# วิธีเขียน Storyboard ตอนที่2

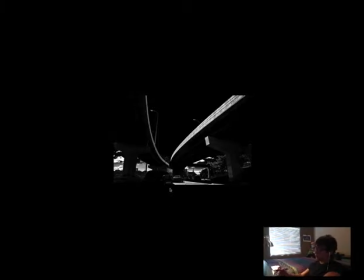8:15 Very deep, You see that another factor that helps this shot is also the contrast of color, you see the tone of there's a lot of the blacks are really blacks and the whites are really whites,
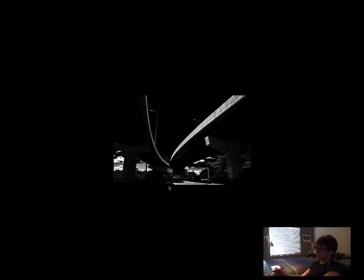8:30 so there's no affinity in this shot, it's all about contrast, even the diagonals are, so all the elements are supporting this shot to be very dynamic.
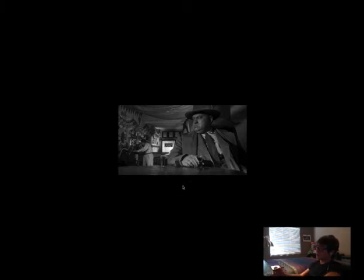8:46 Here you see in another shot, Touch of Evil, very, look at the size of him, in comparison to this guy. He's very powerful, very, you can tell perspective through that too, the difference of the size of the,
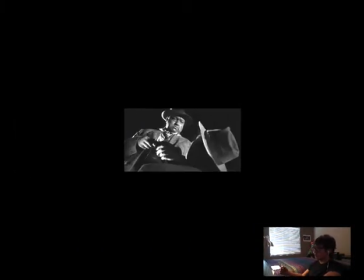9:05 another shot, very deep, in a lot of, deep space and a lot of angles, diagonals.
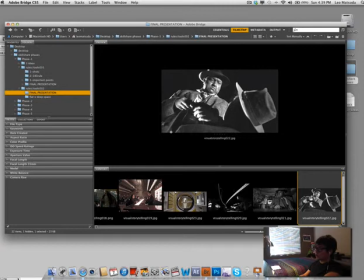9:14 So that's it. So I hope everyone enjoyed this class, and please try to use these tools in your assignments as you board. Please try to explore all the elements, of line and flat space, deep space, to really show
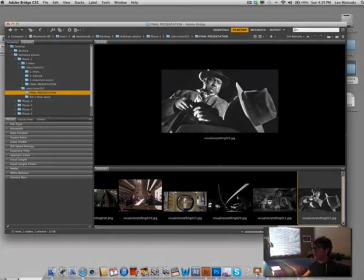9:34 like convey an idea the best way as possible. So I hope this class was helpful.
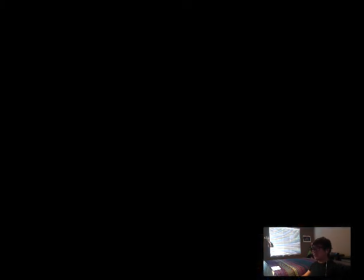9:39 I see you very soon. Thank you.